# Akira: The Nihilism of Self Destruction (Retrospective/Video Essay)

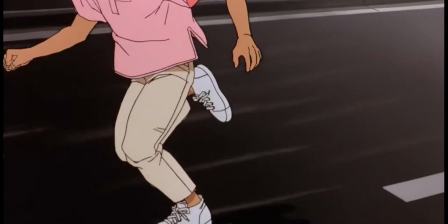As a matter of fact, Kaneda asserts himself fond to Tetsuo because he knows he has to.
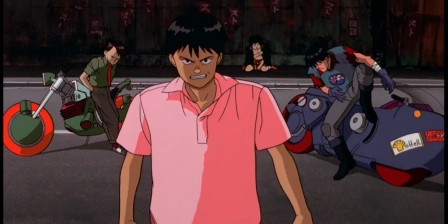It's not just a dynamic that comes naturally and works well, it's a deliberate effort to ensure Tetsuo's safety.
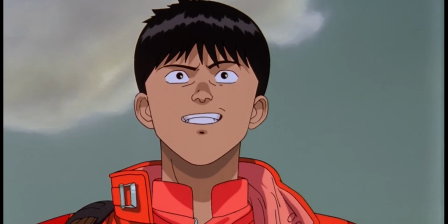It's not done out of exploitation and self-aggrandizement, but out of deep-lying care and necessity since Tetsuo is incapable of taking care of himself alone,
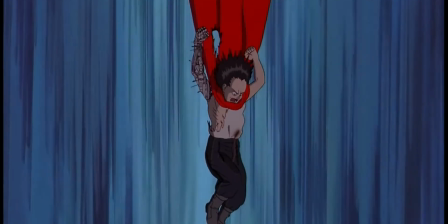as it will see him fall into a cycle of masochistic self-punishment and, ultimately, self-destruction.
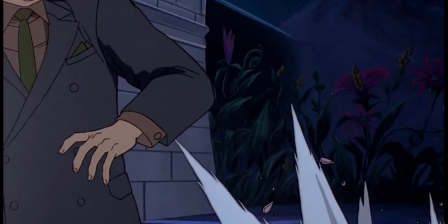Tetsuo can't see this because he's too centered on his own rage. Tetsuo's metamorphosis, coupled with his unrelenting psychic destruction,
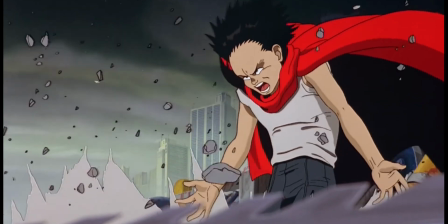represents a form of all-out adolescent resistance to an increasingly meaningless world in
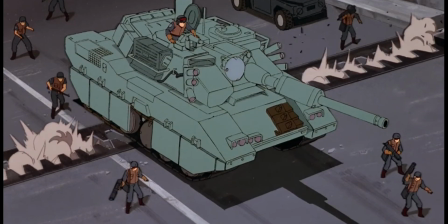which the oppressive authority figures administer the rules simply to continue in power.
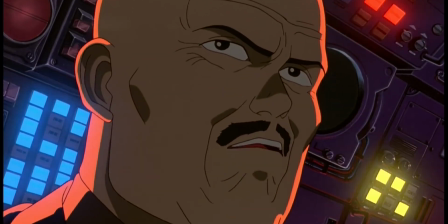Contrastingly, the father and authority figure of Colonel Shikishima begins the story being in total control,
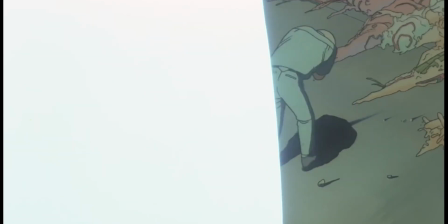slowly losing it as Tetsuo's power grows, culminating in violent scenes of destruction.
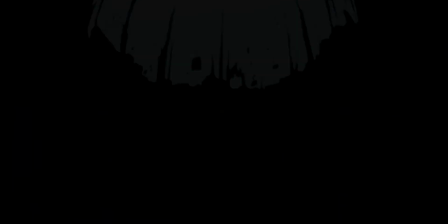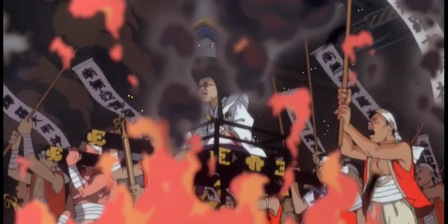In many ways, Akira positions itself as a film that celebrates the apocalypse.
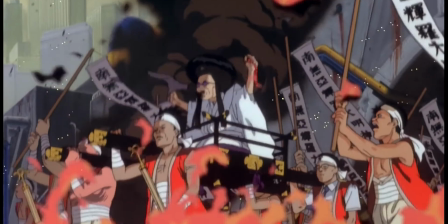To put it in simpler terms, it doesn't view war or the apocalypse as an evil that should be avoided, but rather an unavoidable mechanism for change.
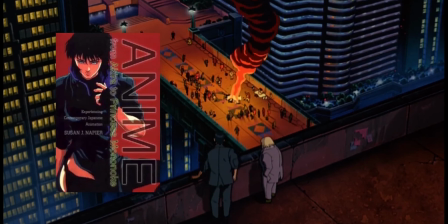In Susan J. Napier's book, Anime,
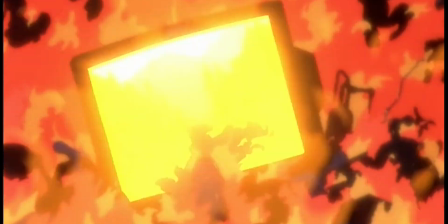From Akira to Princess Mononoke, she notes that the celebratory mode of the apocalyptic narrative is shown throughout the film's postmodern aspects.
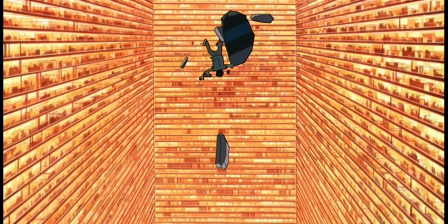A rapid narrative pace enforced by the soundtrack, its fascination with fluctuating identity, as evidenced in Tetsuo's metamorphoses,
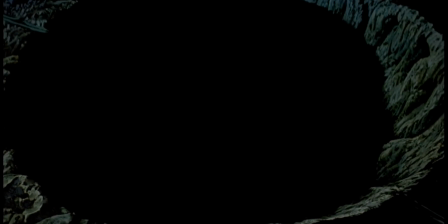its use of pastiche both in revelation to Japanese history and cinematic styles, and its ambivalent attitude towards history.
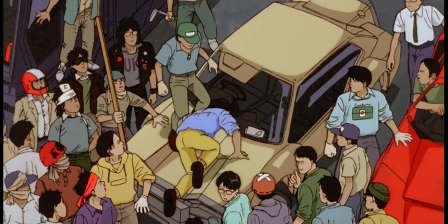This historical ambivalence runs counter to other works within this apocalyptic mode, such as Princess Mononoke,
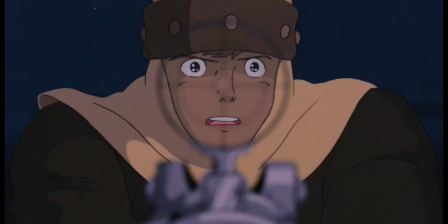Nausicaa of the Valley of the Wind, and Fist of the North Star.
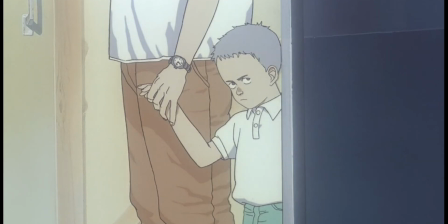The use of festecia Nakira is embodied both in its negative treatment of parents, who are seen abandoning their children,
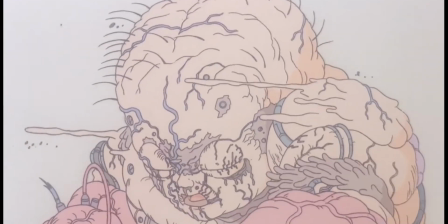and in the film's climax, which takes place at the rebuilt Olympic Stadium, the site of the 1964 Tokyo Olympics,
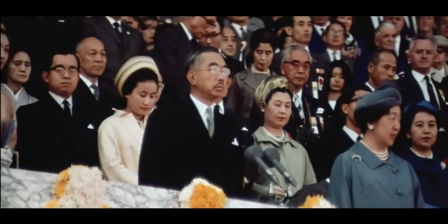and a symbol of Japan's re-emergence to the world stage after the devastation of World War II, and showcased Japan as a future world power.
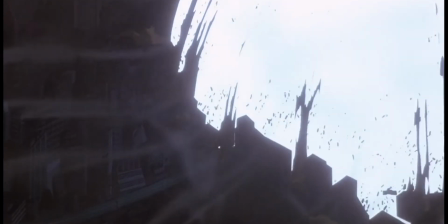When the stadium is ultimately destroyed in the course of the fight, accompanied by yet another vignette of old Tokyo's Black Crater,
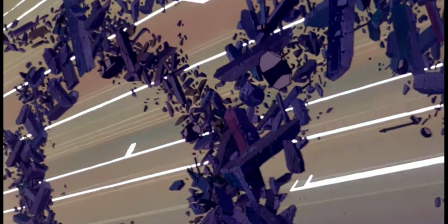Akira literally deconstructs Japan's past by blowing it away.
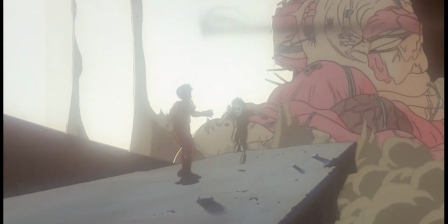This deconstruction culminates in the final scene of the film, when Tetsuo is transported to what the audience can assume is another dimension.
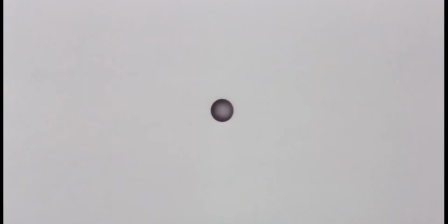The film ends with Tetsuo's disembodied voice declaring, I am Tetsuo.
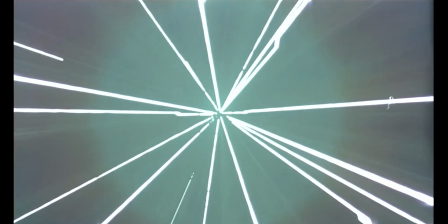Which illustrates Tetsuo's transition from childhood to adult, marking his entry into the symbolic order.
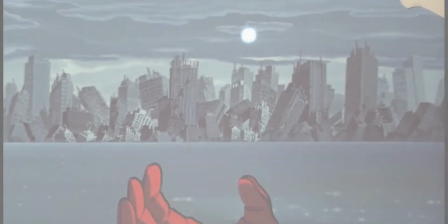But someday, we ought to be able to...
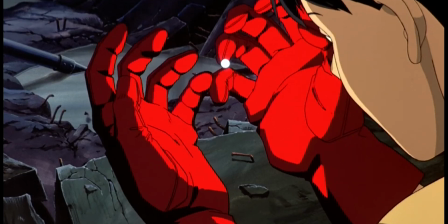Because it has already begun.